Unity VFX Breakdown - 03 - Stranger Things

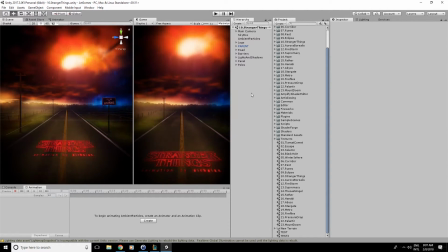[0:00]
Hello everyone, and today we're gonna see how I made this scene in Unity, the Stranger Things scene. So, well, you can see here the scene, well, maybe I'll play it just to see the thing correctly.
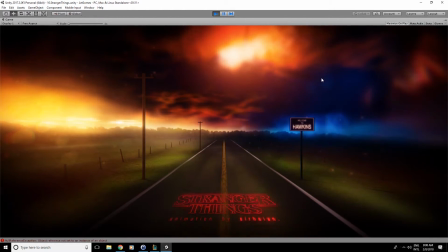[0:16]
So yeah, this is the scene I made, with some lightnings and shadow monsters in the background, slightly visible.
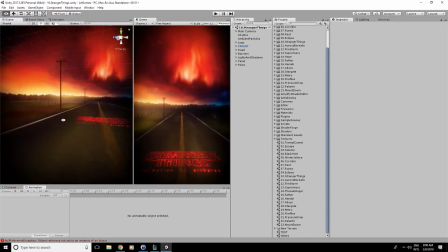[0:23]
And yeah, here it's, well, once again, very simple. Just a few meshes here, like just a few cylinders for that, just something I built.
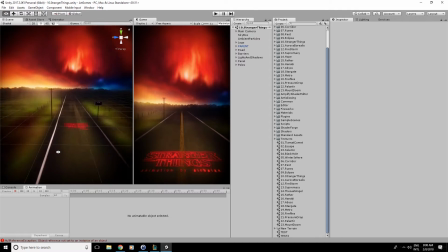[0:32]
The road is just one big quad, with a panning texture on it to add some quite eerie feeling to it.
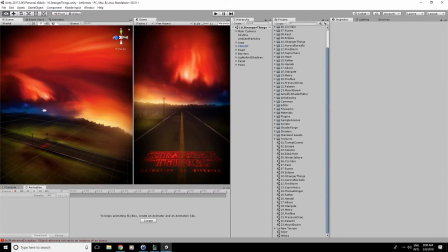[0:39]
And then we have the skybox here. Skybox is just something I painted, well, composed with pictures and stuff.
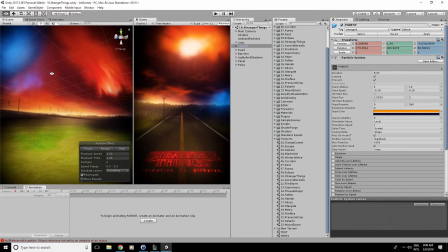[0:48]
And then we have all the particles, and the particles are just that.
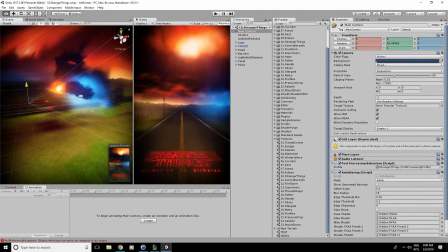[0:54]
So we have the camera here, just looking that way, and I arranged all the particles so that
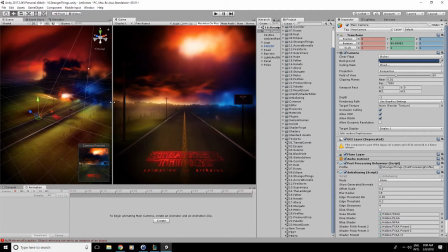[1:01]
in the game it will look like it's far in the distance, but actually it's just above
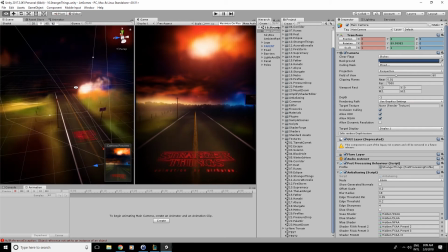[1:07]
the panels. And, well, in the end it looks good, but that's another way of cheating,
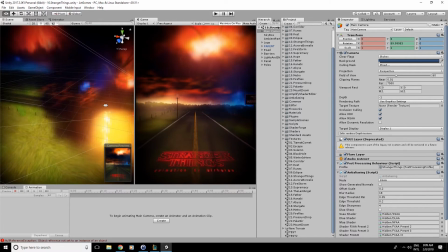[1:15]
making it look like your stuff is far far in the distance, but it's not.
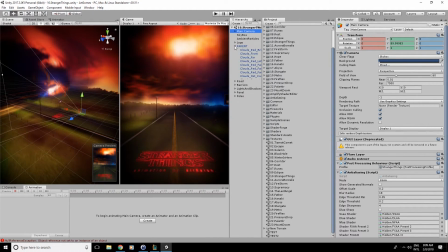[1:20]
And then, let's just see how I made the particles here.
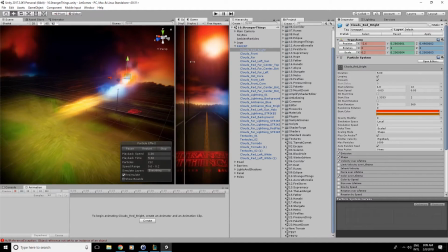[1:26]
Up here, I'm going to game a bit, up here.
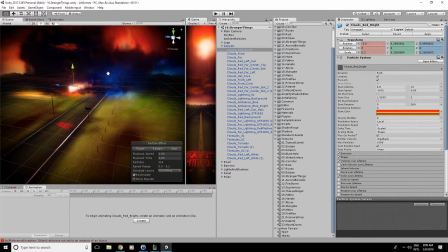[1:31]
So here, I just have some clouds, red clouds here.
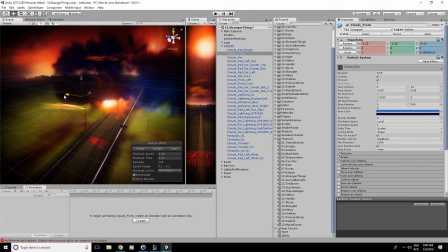[1:39]
Then I have, well, other clouds. And I have like that, a lot of layers of clouds.
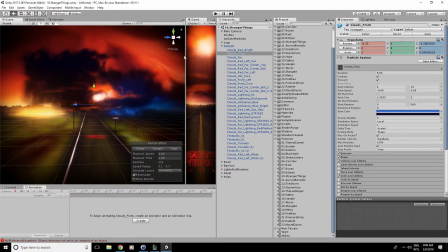[1:46]
So I arranged them to get,
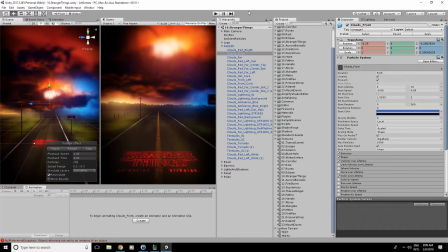[1:49]
to have like, I have, how to explain that, a layer of dark clouds, here, let's say this one,
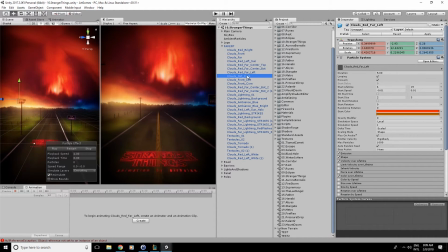[1:56]
and then I have a layer of bright clouds, like this one,
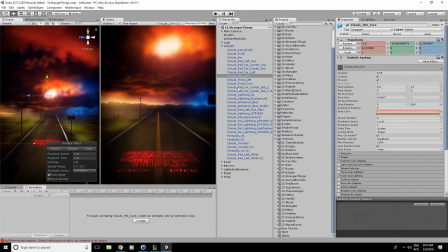[2:02]
which gives a feeling like there is a sun behind that, or, which one here do I have? those ones maybe? Yeah those ones.
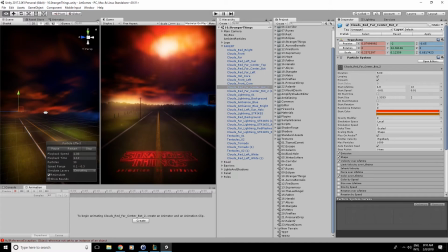[2:13]
This is just a bunch of particles really, that move a bit to the right, and that's about it. Why can't we see the outline? Well, I just activated the... wait for it.
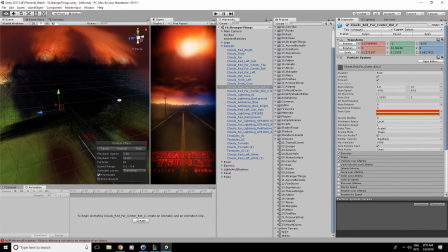[2:29]
So yeah, once again, don't do that in your games. For this,
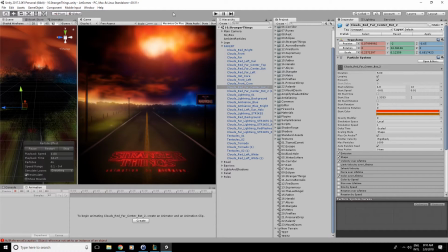[2:34]
you can definitely just have a plane or maybe two three planes with spanning textures on them but i just wanted to do that with particles to get more randomness in there but that's it don't do that in your
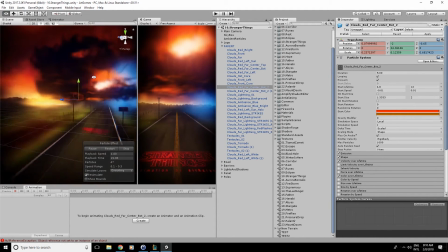[2:47]
games and so yeah it's really just a bunch of layers and it
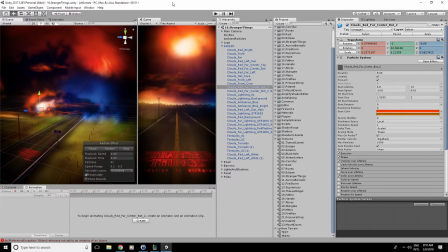[2:52]
like you would do a composition in photoshop that's always the way i think about my scenes is that i have a layer then i add something on top of it and another thing and once you mix everything together it looks like something completely different and so yeah and so yeah for the shadow
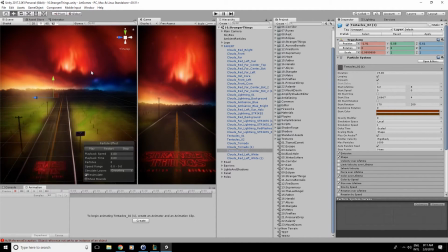[3:11]
monster itself once again it's just really just a few planes isolate them maybe here yeah
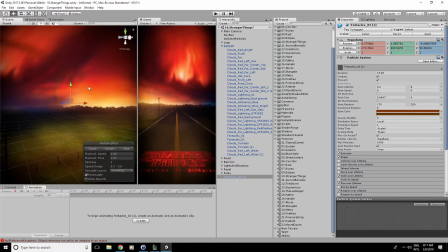[3:20]
that's about it for the shadow monster I have two Tantakers here,
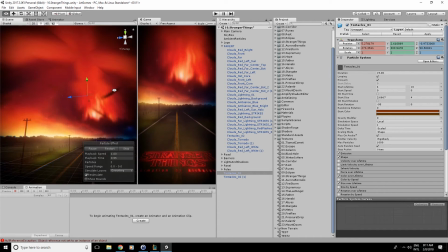[3:26]
so this one's too. And yeah, that's it!
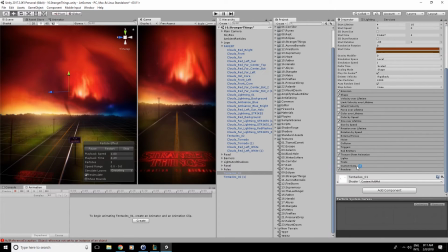[3:30]
It's just a bunch of billboards with these textures on them.
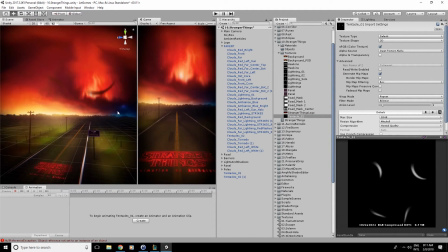[3:39]
And that's it, really. What else is there?
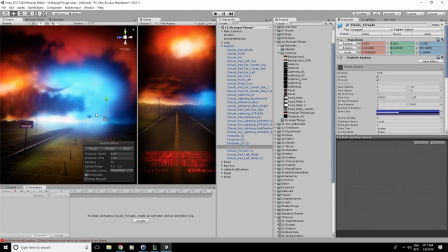[3:48]
Clouds here. Oh yeah, the lightning strikes. which ones are they?
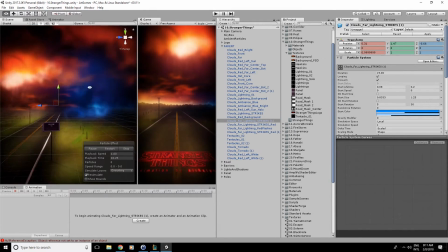[3:53]
Well, once again, this is the same as in the Mount Doom video.
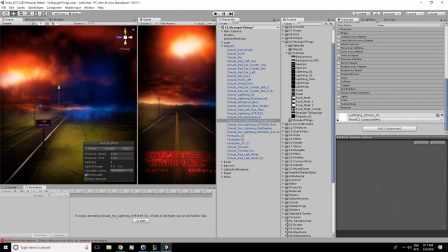[3:57]
It's just a bunch of particles with one texture, and randomly appearing.